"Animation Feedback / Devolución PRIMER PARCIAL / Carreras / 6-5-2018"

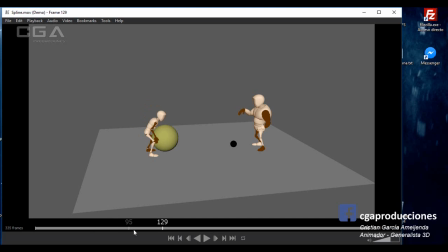[107:22]
Enfatizar ahí que baje rápido, ¿sí? Jugaría más con eso. Hay un tema de los pies. Fíjate el pie derecho ahí que está todo el tiempo moviéndose un poquito, como que no tiene peso, no tiene apoyo.
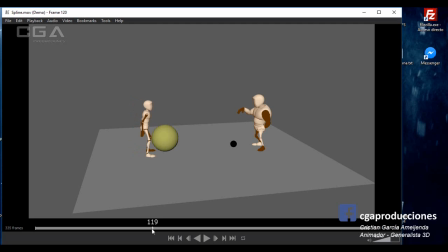[107:35]
Algunos keyframes, debes tener un acumulamiento de keyframes en ese controlador que lo que hace es vibrar y dar la sensación de que el personaje nunca está apoyado, ¿sí? Ojo con eso.
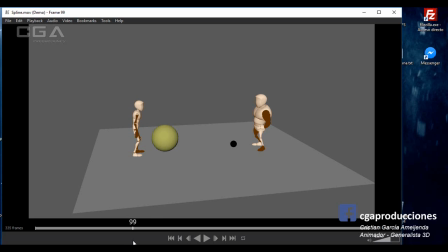[107:48]
Lo mismo acá. Está haciendo dar un pasito con la pierna derecha y ahora debería darlo con la izquierda, no de vuelta con la derecha, ¿sí? Bien, acá levanta. Hay un frame
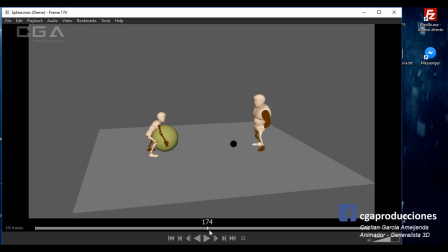[108:06]
acá, a ver si lo puedo ver. Eso. Hay un frame que queda un poco violento, que es este, ¿sí? De acá a acá hay una pose que cambia bastante y de un frame al otro es un poco violento hacerlo. Ojo ahí. Ahora.
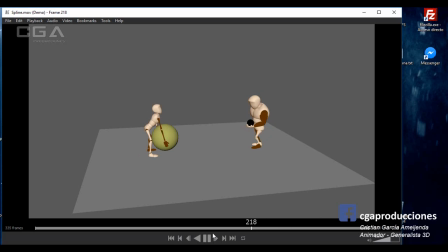Ojo, la mano de atrás, que no se está viendo, pero el brazo está haciendo cosas raras. Fíjate que se mueve solo, ¿ves? Tic, tic, tic, tic. Eso queda raro. ¿Bien?
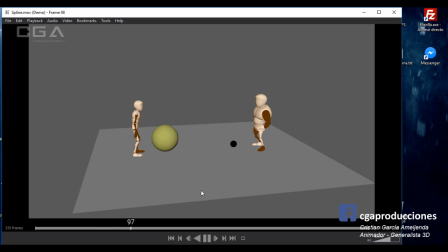[108:41]
Eso respecto al de la izquierda. Ahora, respecto al de la derecha, tiene un par de cositas. Hay una cosa que me encantó, que la te voy a mencionar. Y otras, como por ejemplo esta pose, que le falta trabajar un poco. ¿En qué sentido? Mira, te voy a mostrar. Voy a borrar esto. Vos acá estás diciendo que el tipo está mirando la hora porque está impaciente, ¿sí?
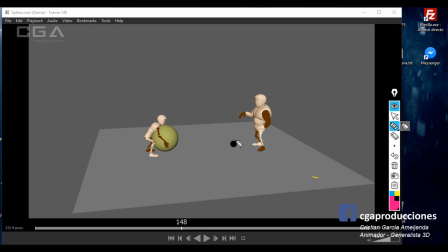[109:00]
Calculo que es eso. Pero la pose no me está dando esa sensación. ¿Por qué? Porque cuando uno está impaciente está nervioso. Y cuando uno está nervioso no está tan relajado como está este personaje, ¿sí? Primero, cerrar el puño. Segundo, darle más. Ahora el tipo está como hecho un flancito, ¿sí?
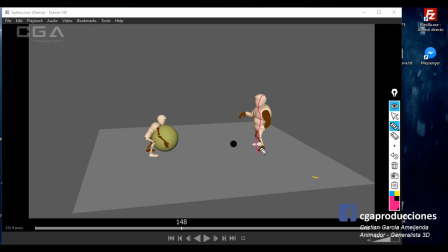[109:18]
Si yo tuviese que dibujar esto, es como el tipo relajado, ahí, hecho. Mirá. Ahí. Esto ahí. Lo relajaste ahí, ¿sí? Esto lo pusiste acá. Entonces, si yo esta forma la pongo sola, es algo así.
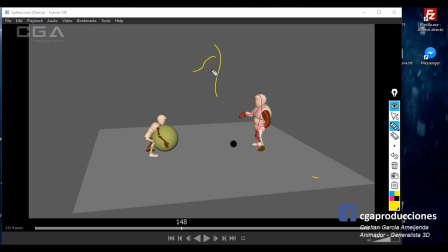[109:35]
Esto así. Esto así. Esto así. Sí, es como que está muy relajado, que está bien, pero no está haciendo. No está sumando a la sensación de que está mirando la hora. Cuando uno está mirando la hora, está, como decía recién, impaciente. Y esto tiene que ser algo, una línea así, ¿sí?
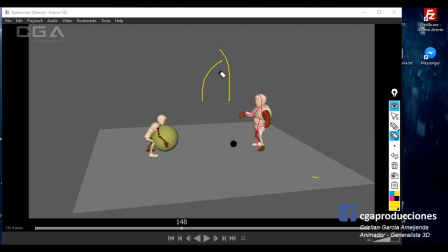[109:53]
No puede ser demasiado en forma de S. ¿Cómo lo haría yo? Agarraría Y mejoraría un poquito las diferentes partes, porque en lo general, digo, está bien que mire la muñeca y todo, la sensación de que está mirando la hora se entiende, pero enfatizaría más en
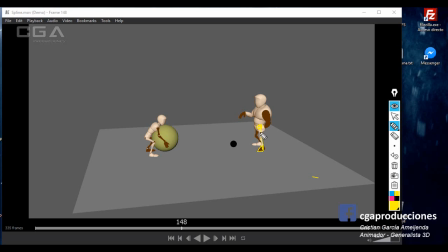[110:09]
esto. Esta pierna acá está bien, si querés dejarla. La otra la podés juntar un poquito más, ¿sí? O sea, que estén más juntitas las dos piernas. Y podés hacer dos cosas.
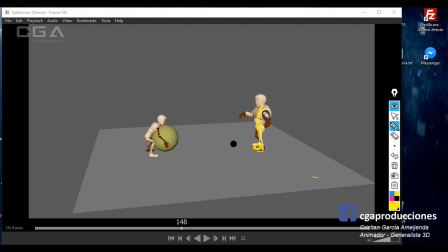[110:21]
Una, ¿viste cuando la gente mira la hora y se inclina un poquito para atrás y la mira como si estuviese tapándose el sol? Ahí. Eso podría ser que se incline para atrás o que se incline para adelante. Ahí. Se inclina para adelante.
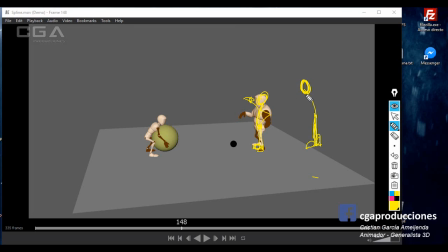[110:40]
Perdón, mis dibujos no son lo mejor del mundo, pero son solamente para mostrar. Lo hace, se inclina para adelante. Con la muñeca ahí y la mano en la cintura. ¿Sí? Entonces, vos seguramente dibujás 10 veces mejor que yo, eso seguro, ¿eh?
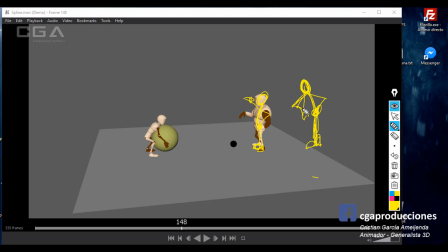[110:56]
Pero al inclinarle un cachito estás mejorando la línea de acción, ¿sí? Y está haciendo más hincapié en esta zona que es mirar el reloj. Así es como que simplemente moví un poquito el brazo para adelante. Eso sería lo que quiero mencionar, más que nada respecto a esta pose.
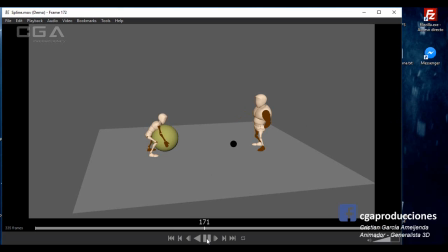[111:12]
Después, este paso está tardando mucho. ¿Sí? Debería, el paso ahí ya debería estar dado y después bajar el resto del cuerpo. Ojo con la colisión ahí, fíjate que la mano izquierda está colisionando.
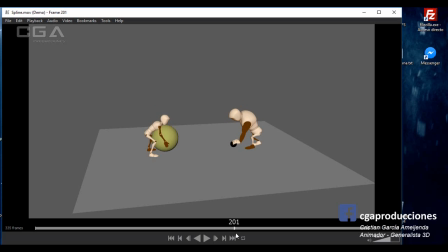[111:29]
No está dando la sensación que lo está agarrando, es como que la mano se acerca y después se le pega la pelota. Quiero resaltar esto que me encantó. ¿Cómo hiciste esto? Que la pelota ruede, me encanta. ¿Sí? O sea, que ruede, suba y baje, me encanta eso, como que se desplaza en la mano, está muy lindo eso. Te quedó re bien.
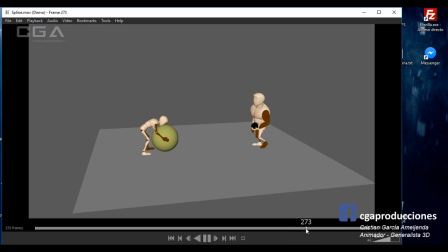[111:49]
Ahora, estás tomando mucho tiempo para hacer los pasos, lo cual genera que acá el personaje estaría cayendo para la izquierda, ¿sí? Después, otra cosa que llama la atención reproduciéndolo, ojo acá, brazo izquierdo, está dentro del cuerpo, ¿sí?
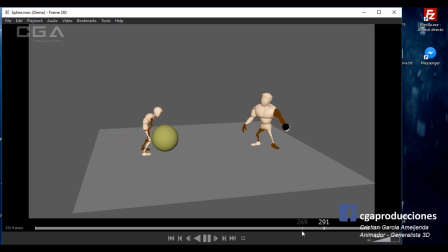[112:05]
Eso no puede pasar, está muy mal. Otra cosa que me llama mucho la atención es la pelota, es una curva extraña. Vos me estás diciendo que esto lo trabajaste excelente también. O sea, tenés cosas muy buenas y algunas cosas bastante mal.
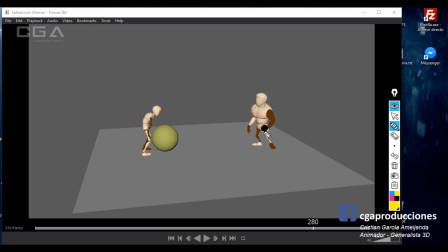[112:19]
Esto que se está acá, mirá, está re bien. Vos tenés esta pose de la pelota, ¿sí? Voy a ir más para atrás. Tenés esta pose también. Ahí. Voy más para adelante. Tenés esta pose que está muy buena a nivel general, personaje y todo.
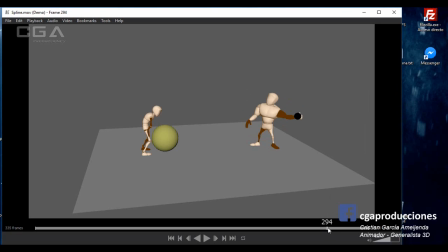[112:41]
Después me planteás esta. Vos mirá lo que estás generando, ¿eh? O sea, esto lo quiero resaltar porque está muy bueno también para los demás. Y después me planteas esta.
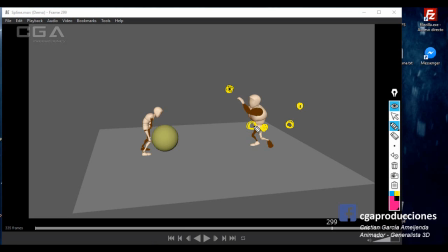[112:57]
Vos acá hiciste perfectamente un arco, ¿sí? Fíjate, la pelota baja, baja, baja y acá sube. Te quedó excelente eso. La verdad que está muy bien. Interpolaste y el concepto de arco está perfectamente aplicado, ¿sí?
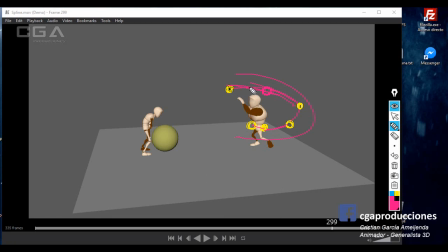[113:11]
Pero ¿qué pasa? La pelota que vos me planteas viene teniendo este arco, entonces yo estoy esperando que la pelota siga, ¿sí?
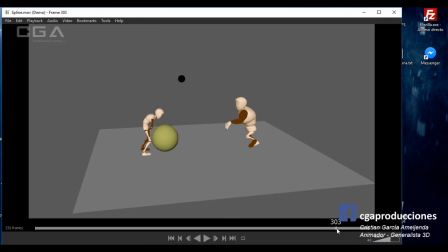[113:18]
Pero vos de golpe me decís que la pelota, como que por algún tipo de fuerza, baja de golpe al personaje. Y eso hace perder toda la física y la coherencia que venía trayendo hasta acá esto que te mandaste, ¿sí? Eso se pierde muchísimo.
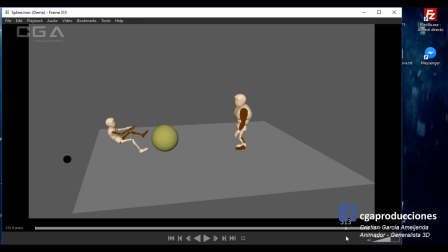[113:36]
Y cuando la pelota cae aparte, como que cae, ¿sí? Cae ahí la pelota, y de golpe acelera y se va. Eso también es rarísimo. ¿Bien? O sea, la física de la pelota en el momento del lanzamiento está mal. La caída del personaje está buena. Me gusta.
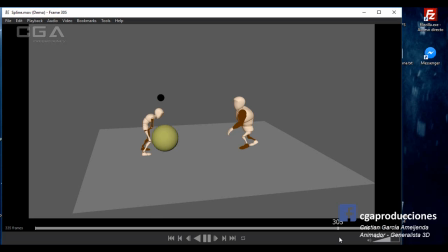[113:59]
Es raro esto. Que la cabeza busque la pelota en vez de que la pelota le pegue a la cabeza. Me gusta el rebote que le quisiste dar primero al culito y después al resto. Eso está muy bien. Pero el resto está cayendo todo al mismo tiempo casi, fíjate. Bien, faltaría que el brazo caiga más a destiempo, la pose, faltaría mejorar un toque eso.
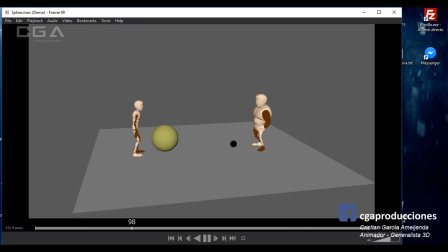[114:21]
Bien, hay que pulir bastante este trabajo, ¿sí? Porque tiene cosas muy buenas que hay que mantenerlas y otras cosas que son primordiales a esta altura que hay que pulirlas porque no pueden estar en una animación a nivel profesional, ¿no?
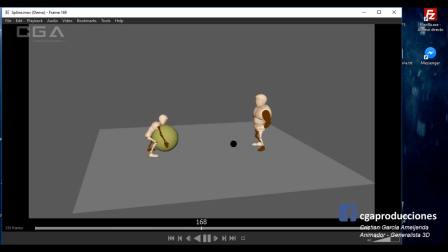[114:37]
Que obviamente no lo estoy evaluando como si fuese algo profesional, pero los estoy preparando para eso. Entonces, hay cuestiones más vinculadas con las colisiones, con las duraciones de algunas cosas, con los timings y demás, que hay que pulirlas, porque si no, en un laburo de estas cosas, por ejemplo, te las desaprueban automáticamente.
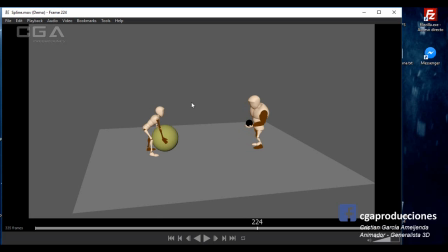[114:53]
Bien, estas serían mis correcciones para el TP de GAN. Bien, vamos con Ruiz.
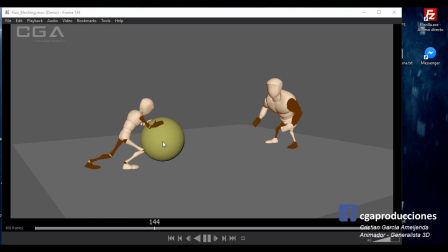[115:00]
De Ruiz ya había visto el blocking, les había hecho unas correcciones nomás. Pero venía bastante bien. El blocking funciona, ¿sí? Yo lo estaba viendo, funciona lo más bien.
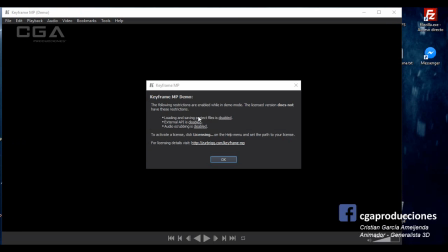[115:11]
Voy a pasar directamente al spline.
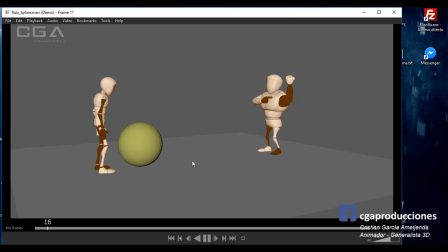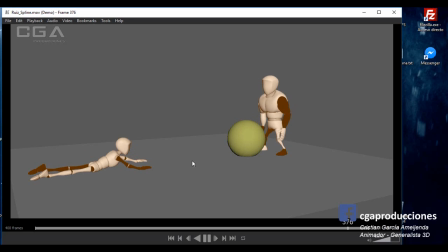Bien, veo en general lo que quiero destacar es que el concepto de staging está bien aplicado, ¿sí?